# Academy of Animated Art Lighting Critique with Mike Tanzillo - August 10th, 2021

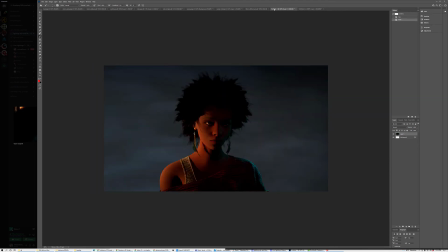(20:46)
the shape, the position of the light, the kind of the key to fill ratio is feeling about right.
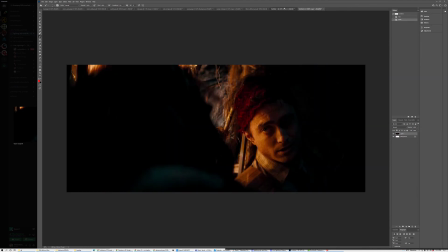(20:54)
The color of this light is a little bit more yellow, but I'm cool if you want to go for a more orangey tone.
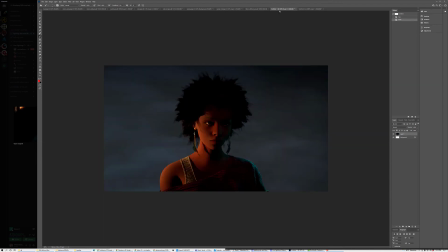(20:59)
I know you were saying that you wanted to figure out what to do with the background. The one really nice thing with portrait lighting is that
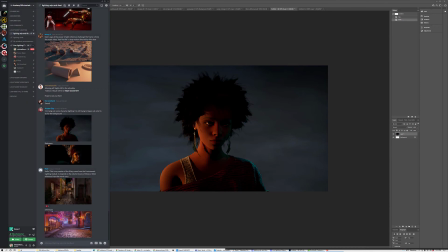(21:08)
you have a lot of freedom with depth of field.
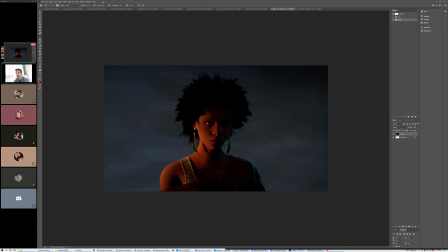(21:12)
So you don't really have to create a super detailed background. You don't even have to create a CG background.
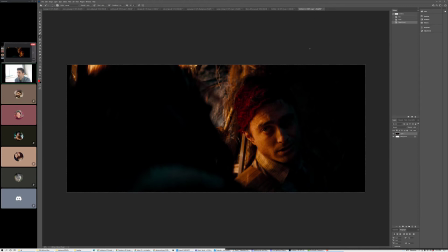(21:18)
Like you could legitimately, I don't know if this will work, but you could legitimately take the background here
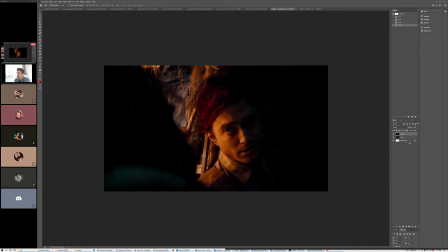(21:27)
and put her over top of it.
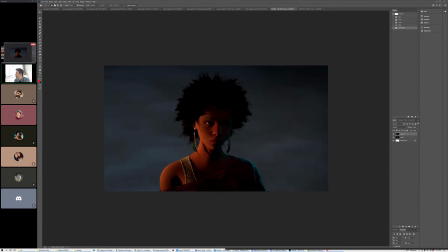(21:32)
Just do a super janky erasure here.
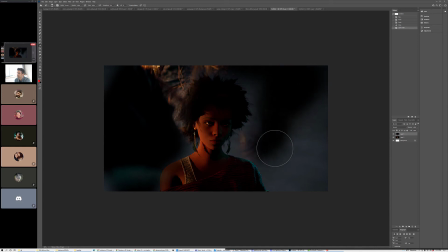(21:38)
And you can just put it out of focus. Obviously by having her cover maybe Daniel Radcliffe. But you could do something like this and then just literally you can have almost any image,
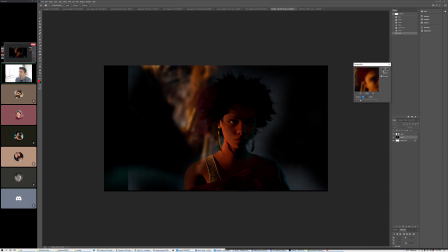(21:53)
because normally when you're doing portrait photography, you're using a longer lens, like a 85 millimeter lens, because what that does is it really helps flatten the facial features a little bit.
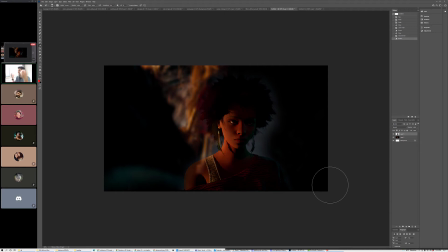(22:12)
And so if somebody has big ears or something, it doesn't exaggerate that, or it doesn't take your features and kind of explode them. It kind of keeps everything nice and makes everything look aesthetically pleasing.
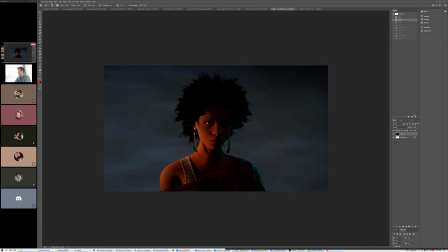(22:27)
So what that also does is create a lot of out of focus in the background, and so you have more wiggle room there in terms of that.
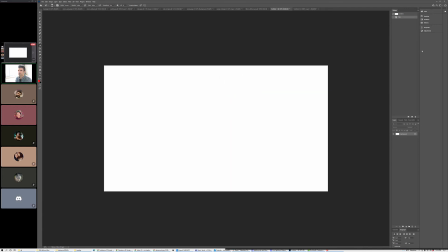(22:36)
So what I would say, that's not what I want to do. What I would say is I
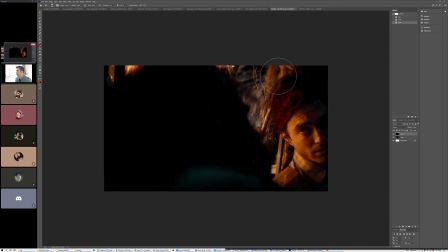(22:44)
would go ahead and just grab an image plane and
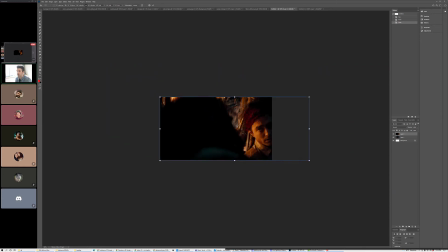(22:52)
put that in there as your backdrop. So you don't have to worry about adding CG elements or anything like that. In terms of the lighting on the character itself, on herself, I think that, and this is the challenge with this character,
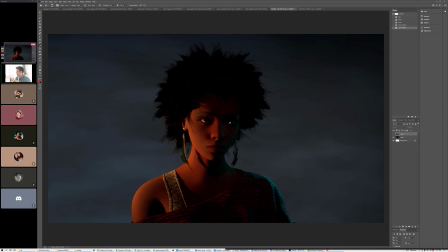(23:05)
is that so she's with her darker skin tones, it's important to maintain those values and really keep those there. And if you push too much, and we'll see this, let me go ahead and
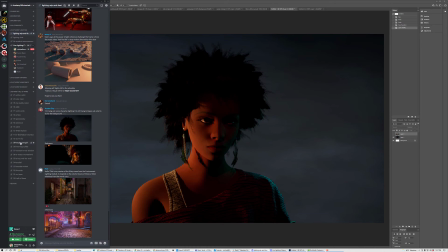(23:21)
this one. You'll see this in other situations with her, actually with Ashley as well.
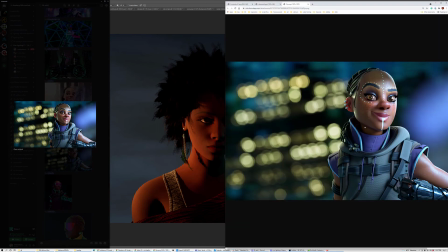(23:30)
The images that are the most successful are the ones that really take advantage of the specular value and the skin tones to really drive the shaping. So this idea of allowing the skin tone to stay on its hero color while pushing more specularity into the highlights to create shaping and
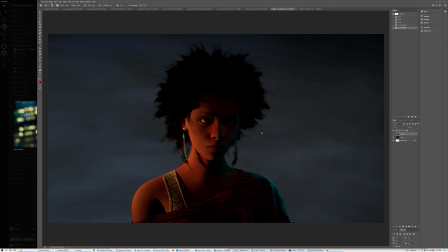(23:50)
in across the forehead and in some of the shadowed areas as well is really going to be the area that you really want to explore, because that will create a more dynamic character that has all the shaping and has all those elements as well. And we saw a really great example recently with Keldon's image.
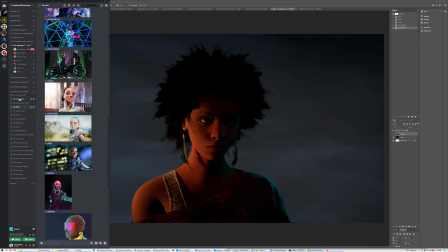(24:10)
Let's see, just pull this one up here.
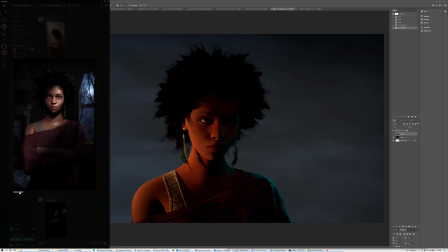(24:18)
We're adding, we were talking about this.
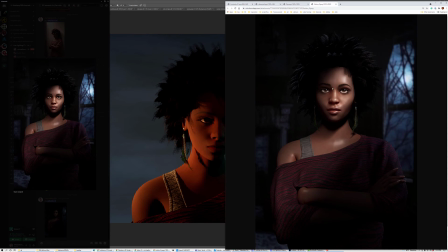(24:23)
It's more than you think it would be, especially on skin. Just because we have oils in our skins, we have elements that pick up this kind of specular shimmer,
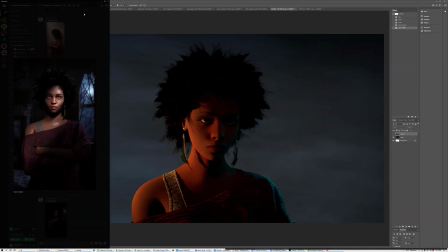(24:37)
and really kind of exploring that look in there as well is really, really cool. It's just an opportunity for some really powerful character lighting,
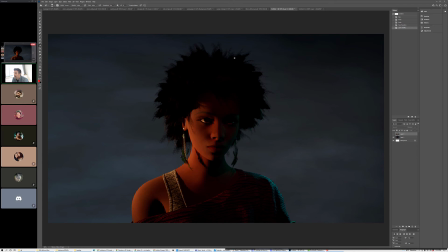(24:45)
and then getting a little bit of rim on the edge of the hair too, because as we just kind of want to emphasize the again, find some shaping in the hair as well. be good.